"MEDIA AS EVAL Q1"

While in the process of coming up with an idea for a horror film opening, we thought about ways in which we could capture the audience attention right from the beginning instead of sort of gradually building them into it. Having studied the film Psycho by Alfred Hitchcock, I learnt to appreciate that the mise-en-scene was very important. And a good example of this was from Psycho,
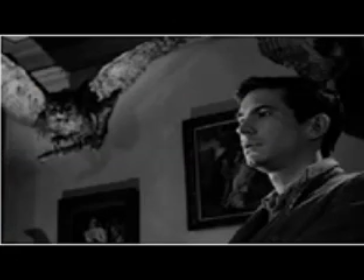0:29 and this is where we see there is a low angle shot of Norman Bates with a bird of prey behind him, which makes him seem very, very dominant. And as Marion is in the room as well, it could imply that she is his next victim.
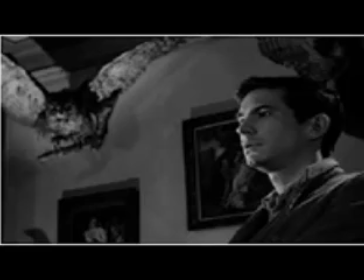0:44 We wanted to use something similar to this in our opening, but in our own way, so not obviously using a bird of prey.
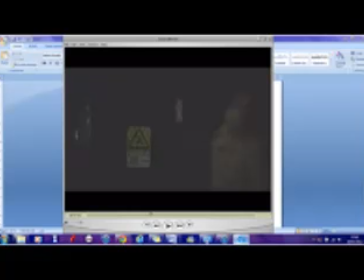0:55 We realised that when we were filming, Harry walked past a danger sign that was on a fence, so we set up the camera and filmed a shot of her walking past it and then zoomed slightly into the sign. And obviously this would symbolise to the audience that something foreboding is going to happen to her in the near future. We wanted to maximise the fear and anxiety within the audience, and to do so by creating a very tense and eerie atmosphere which would keep the audience very interested and eager to find out what was actually going to happen. As a class, we looked at many horror films the openings of horror films, and in groups of about 4 or 5, we did a presentation on our own chosen horror film opening, and commenting on the mise-en-scene, editing, sound, and camera angles, like camera work. In our group of 4, me, Ben, Toby, and George, we chose to present on Silence of the Lambs. We felt this was a very good opening because it was quite fast-paced and sort of upbeat and immediately gripped the viewer's attentions, which predominantly is what we wanted to achieve with our film. We also took notes on other presentations, which helped us get a better understanding on the different types of openings there could be, and there are a few. It was Texas Chainsaw Massacre, which opened up, and it was it was slowly like build suspense, and then something would happen. The things I took most from these other opening sequences was firstly the diegetic sounds. In pretty much all of the films we watched, the music played a massive part in setting the scene and creating a good atmosphere. And I thought when we were doing ours, it was really important to get the sound right. And as our opening scene started off with the party, the non-diegetic music playing is the typical sort of song genre that you would expect to be playing at a party, with sort of quite a deep and heavy bass. But as the film goes on, the music gets a bit sort of more darker and more tense, which is very typical in a horror film, because when danger is on the horizon, deep, dark, and sort of eerie, scary music starts to play.
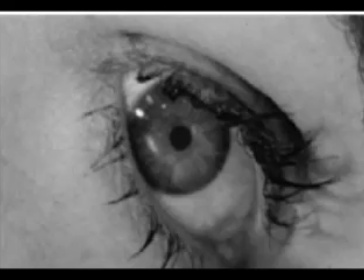3:23 Another shot we found from Psycho was during the murder scene, in which a shot from the plug hole is dissolved, like faded into a zooming out high angle shot of Marion's. It comes out of her eye when she's lying dead on the floor,
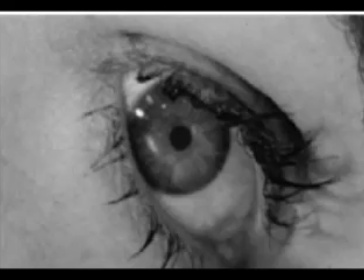3:39 and I thought we could relate to this because I found it to be a very, very effective shot because it shows the cold, lifeless soul lying left on the floor. Like I just said, we wanted to relate it to this shot, well, to Psycho as well in our film, and we did this in a different way because obviously didn't want to make it the same again.
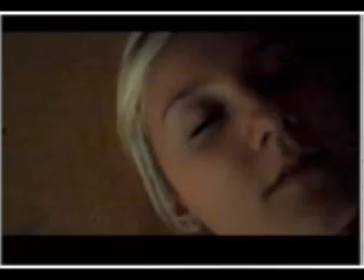4:01 We did the reverse. Instead of going from the plug hole to the eye, we went from Harry's dead, lifeless face on the floor after she had been murdered, and then to a quick jump cut of her waking up in bed.
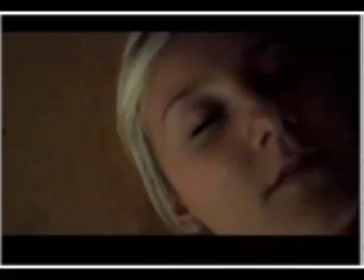4:16 And personally, I found this to be really effective because you feel very sympathetic for the character, because as it's just the opening of the film, you feel she has no reason to have died, and this leaves you questioning and thinking to yourself that has she actually done anything wrong, and
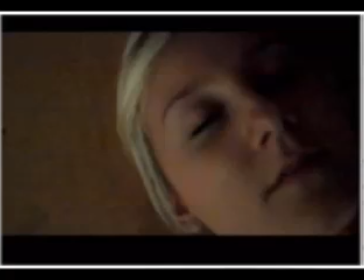4:33 that we as an audience don't actually know about.
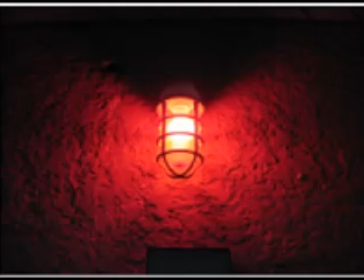4:39 We not only wanted to use Psycho, but there were many other films that influenced as well. We took points from Silence of the Lambs, and this is the bit in our film when Harry is walking from the party. We wanted to include things in the image that symbolised that she was in danger.
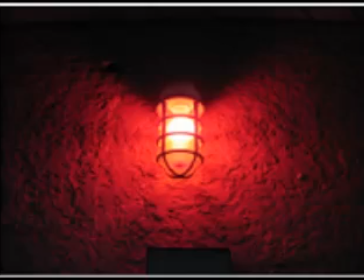4:56 Similar to the danger sign mentioned earlier, but we also wanted to possibly include the colours and the connotation of colours. As we all know, that obviously red is sort of you symbolise red as being linked to blood and death.
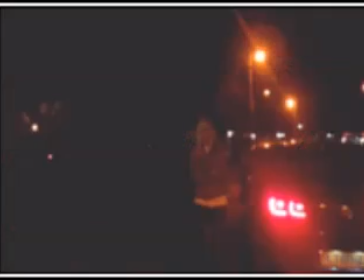5:10 This is where we got the idea from Silence of the Lambs, because when Clarice first actually goes down to meet Hannibal Lecter, there is a glaze of red light which is used to represent the danger that she's about to embark on. We use this idea in R1 when Harry is walking deliberately
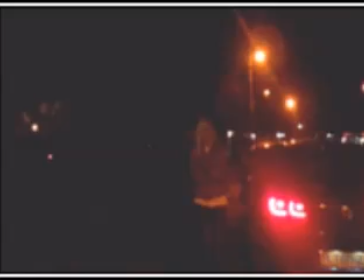5:29 past red objects, so that we had a red traffic light and we had the red from the back of the car. And we wanted to do this just so, instead of just it being dark and thing, we just a red light that sort of shone out and exposed.